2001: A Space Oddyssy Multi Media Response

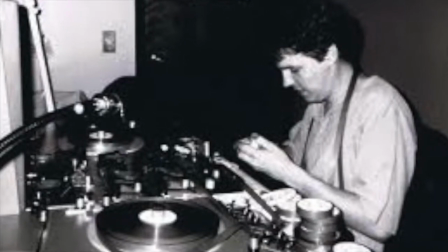[0:06]
Editing is a very important component of the creation of film.
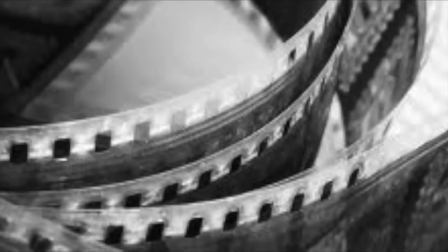[0:10]
It is the last step in the process and ties all of the shots that were taken into one continuous film.
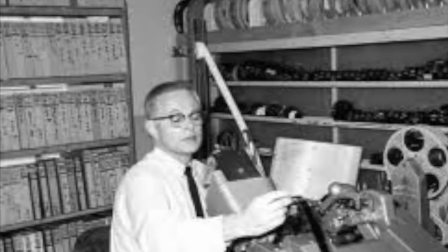[0:16]
Looking at movies by Richard Barsam and David Monahan states that editing,
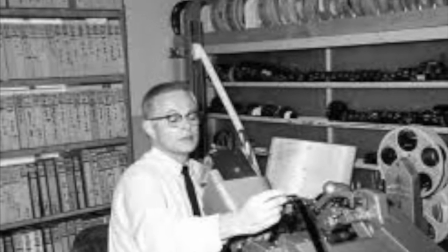[0:21]
the basic creative force of filmmaking, is the process of selecting,
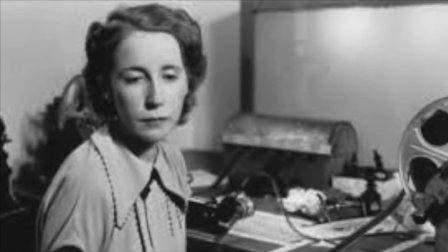[0:26]
arranging, and assembling the essential components of a movie, visual, sound, and special effects,
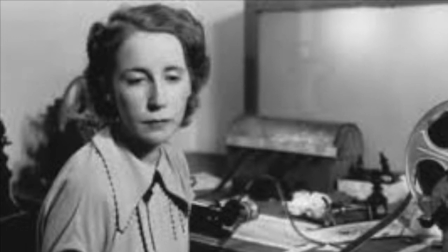[0:33]
to tell a story in a unique way.
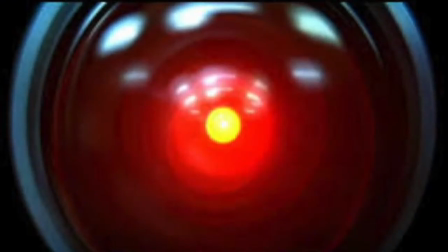[0:36]
The editor controls what you see and what you can't, its speed, its pace, and what you understand and feel about all of this.
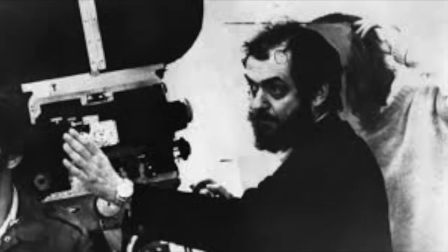[0:46]
Stanley Kubrick is the editor of 2001: A Space Odyssey, and he was born in New York City in 1928.
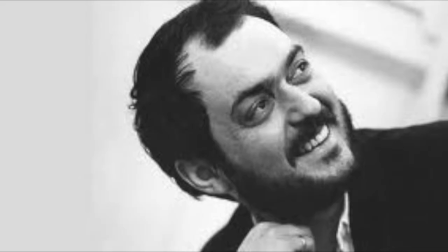[0:54]
He started as a photographer for a magazine, then moved on to documentaries, and finally films.
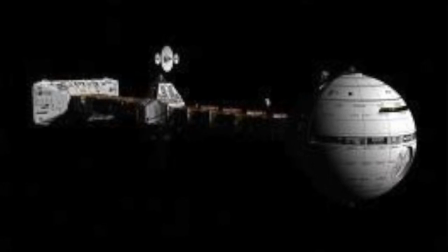[1:01]
His only Oscar was for 2001: A Space Odyssey for special effects.
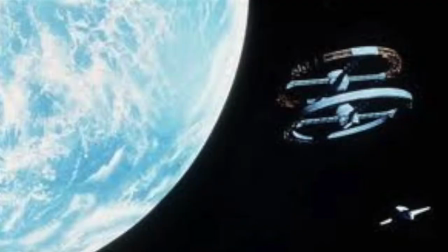[1:11]
One technique Kubrick used in this film was parallel editing or cross-cutting.
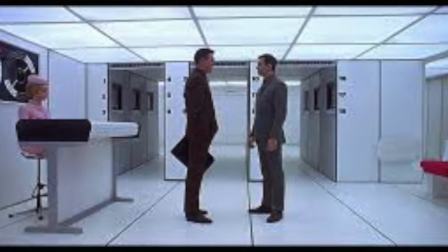[1:17]
This is the cutting together of two or more lines of action that occur simultaneously at different locations.
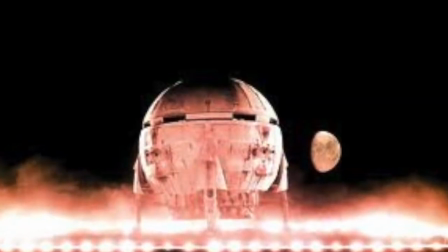[1:25]
You can see it here in this scene.
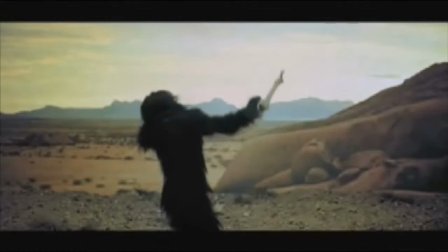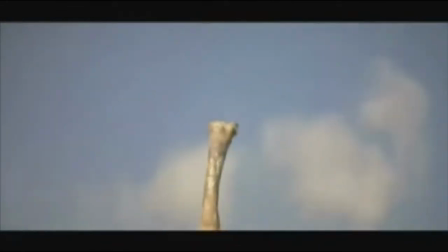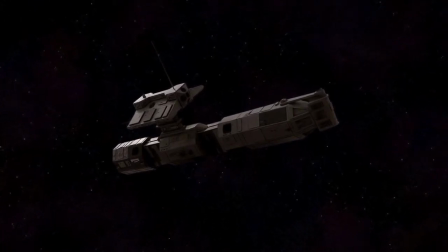[1:40]
On RogerEbert.com, it was described as the longest flash forward in the history of the cinema. The bone matches up perfectly with the futuristic space shuttle and shows a lapse in time.
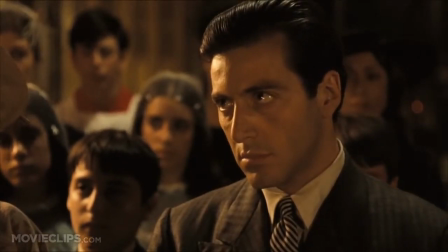[1:58]
This scene can compare to the movie The Godfather because of the use of the parallel cut.
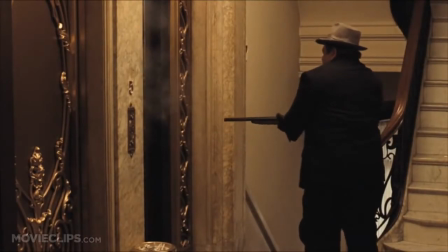[2:03]
The baptism that is making Vito the godfather of a baby is paralleled
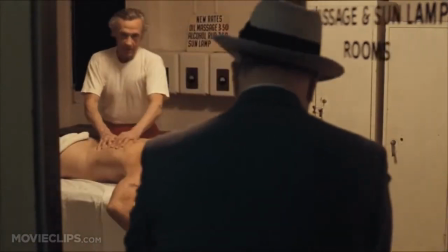[2:08]
with the murder of a string of people that also make him the godfather in another sense.
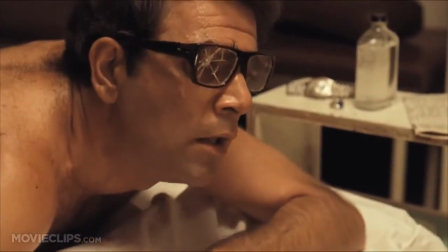[2:14]
Languages.oberlin.edu states that, in the case of The Godfather,
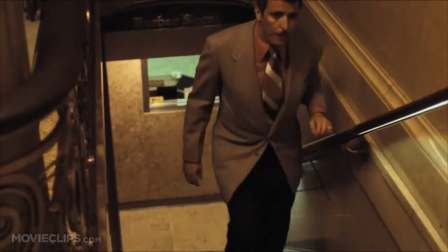[2:18]
the cross-cutting serves to establish both the hypocrisy of the character as well as the unconscious involvement of the church in the murders committed during the baptism.
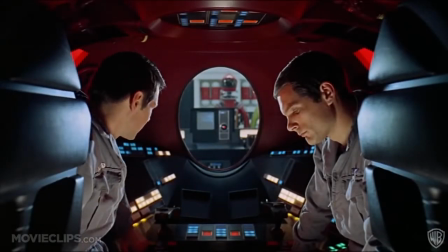[2:26]
In the scene where the astronauts go into the pod and try to discuss their private plans, it is edited in a way where it lets the audience see the scene from two different points of view.
You can carry on with the failure mode analysis. No, I agree about that. Well, let's get on with it.
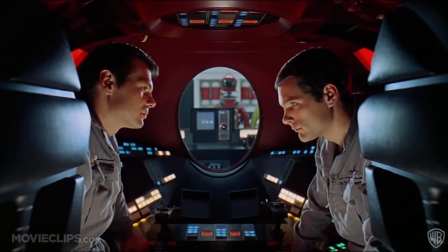[2:42] Okay.
The two different points of view truly do let the audience see the scene from both sides.
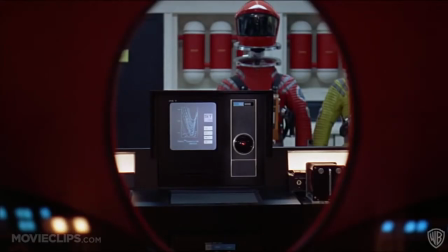[2:48]
The first shot is the master shot. We see Hal's eye in that initial shot in the background, but do not know if he can comprehend what is going on.
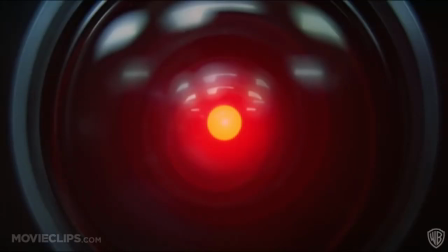[2:56]
Then it cuts to the point of view of Hal, and the audience can infer that the computer knows what the astronauts are up to something.
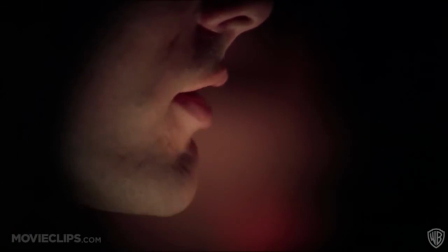[3:04]
RogerEbert.com states that the way Kubrick edits the scenes so that we can discover what Hal is doing is masterful in its restraint.
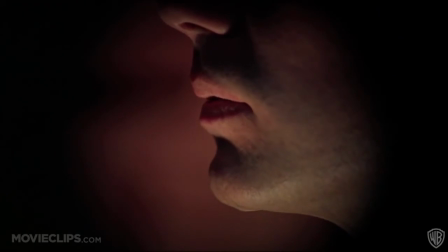[3:10]
He makes it clear but does not insist on it. He trusts our intelligence.